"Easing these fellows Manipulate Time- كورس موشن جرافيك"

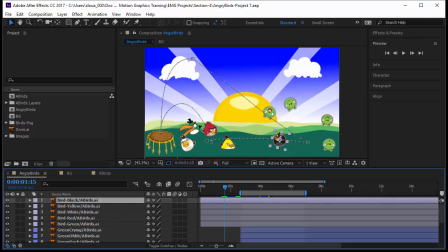0:00 Hi guys, welcome to this new lecture. This is a very important lecture and I want you to understand it very well, and please ask all the questions that you will have to understand it even better. In this lecture we are going to cover time interpolation or temporal interpolation.
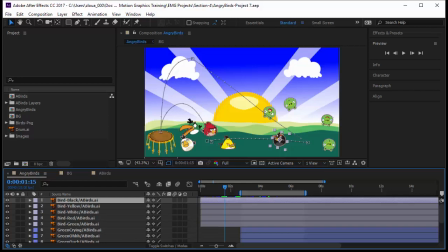0:16 Time interpolation means we are going to change the speed in between two keyframes. You notice that our character here started from this keyframe to this keyframe, then the speed is constant between the two keyframes, and actually he will come to an abrupt stop.
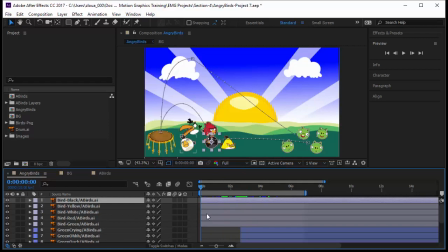0:33 If we run a bit our animation, we notice that the guy comes in and just stops. That is because the speed he started with in this keyframe, it's the same speed that he ends up with, and then it goes directly to zero.
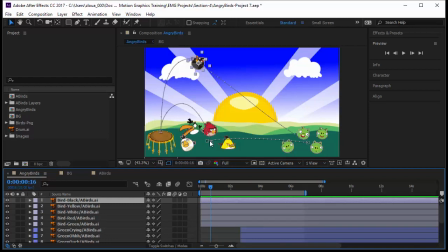0:49 Now this is not very natural, and this does not create smooth animations.
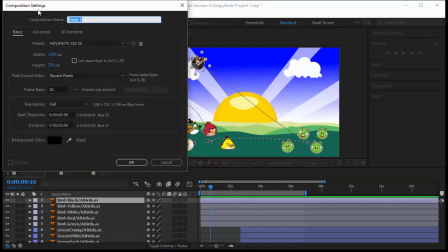0:54 Let's take an example here. I will create a new composition. We don't care about the name or anything except the size,
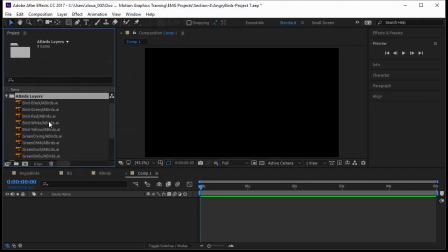1:01 and we take one of our birds, for example the white one, drop it here, make it a bit smaller,
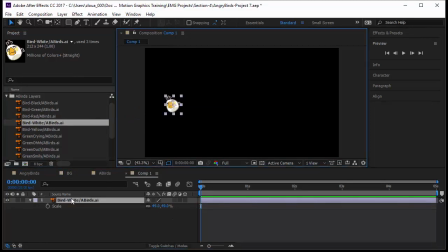1:09 and create animation using the position. I will keyframe the position at the beginning, come after 1 second, hold the guy and move it here. Now what do you notice here? If I select the two keyframes and I right click, I go to Keyframe Interpolation,
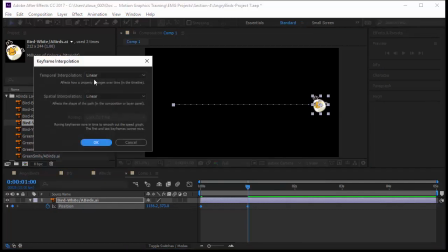1:26 you notice here temporal interpolation is linear, meaning the time is linear here. There is no change of speed. And the spatial interpolation is also linear. We can care less about that now. I will click OK.
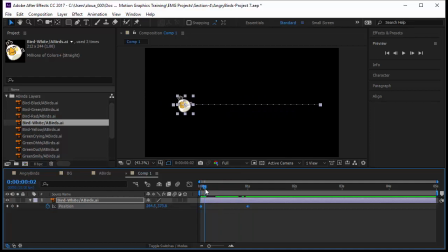1:40 Naturally, you will start the speed here slowly, gain momentum, go faster, come in and slow down to a stop. This is how a car functions, for example. We can get the birds to function the same way.
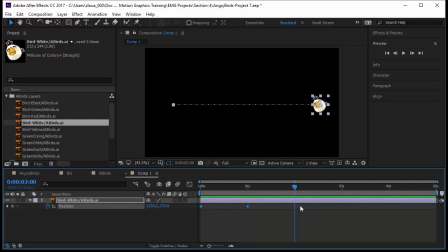1:53 So in our case now here, if we trim our workspace area to this, we notice that he's going the same speed. After Effects give us the technique to alter the speed in between two keyframes,
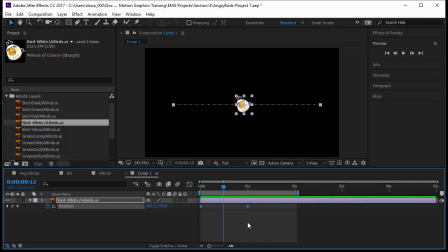2:07 and we can use the easy way, or we can use the more complicated way, which will give you fantastic animations. Let's look at the easy way. I will select this keyframe, right click on it, and notice this is the last keyframe.
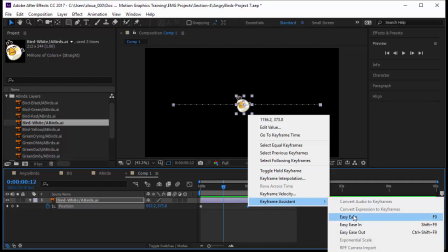2:20 Okay, this is the end keyframe. I will go to Keyframe Assistant. I have easy ease in, and easy ease out. I will not be saying easy ease in, I will say ease in, ease out. So what is ease in?
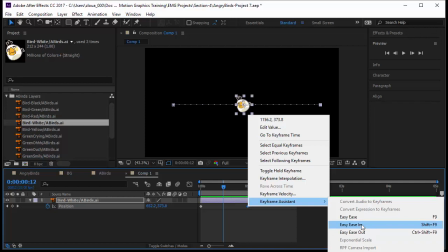2:33 It means easing into a keyframe. It means the speed will slow down when it gets nearer to that keyframe.
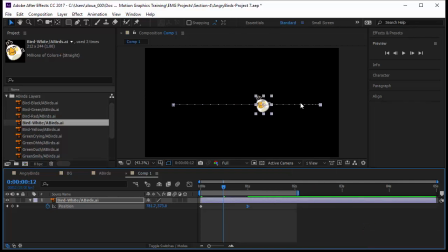2:42 I'll click on it and notice exactly what happened to the frames. Now you have a certain constant speed in the middle and even from the beginning, but at the end the frames came very near to each other. It means it's gonna go pretty slow to reach the last keyframe, and look how the keyframe has changed, looking like an arrow to the outside.
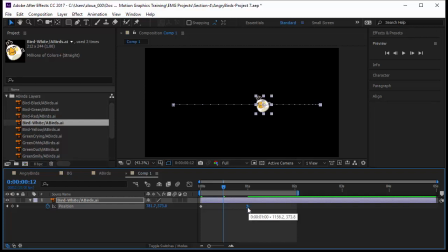3:01 This means easing into a keyframe. It's easy in. If you run your animation, you notice it's smoother at the end. The guy doesn't slams into a stop, but smooth into the keyframe. Now there is another one that you can use.
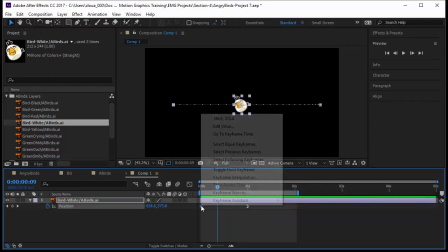3:16 I'll stop the animation, put him in the middle here, click on this keyframe, right click on it and go to Keyframe Assistant, and there is easy ease out.
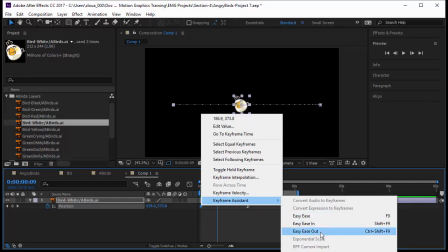3:25 Easy ease out or ease out is about easing out of a keyframe. So when you have a beginning keyframe, you don't want to start at extreme speed. You want to start from speed maybe 0, and then you gain speed as you move out of the keyframe.
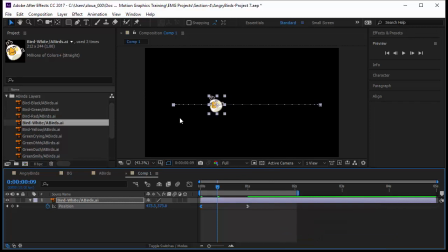3:41 I will click on ease out, and here you are, the same has happened. So it's gonna be slow, then go faster. Now in between we have a constant speed, and then go slower and come to a stop. Let's run our animation from here, press spacebar. You notice now the guy is moving much smoother.
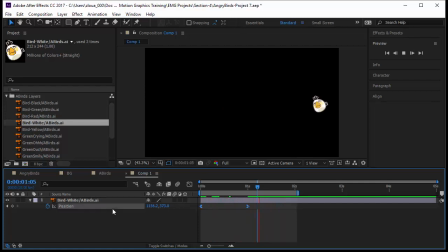4:00 It's moving from a slow speed to a higher speed, then slower speed to stop. And that's pretty natural. It's like when you're standing up.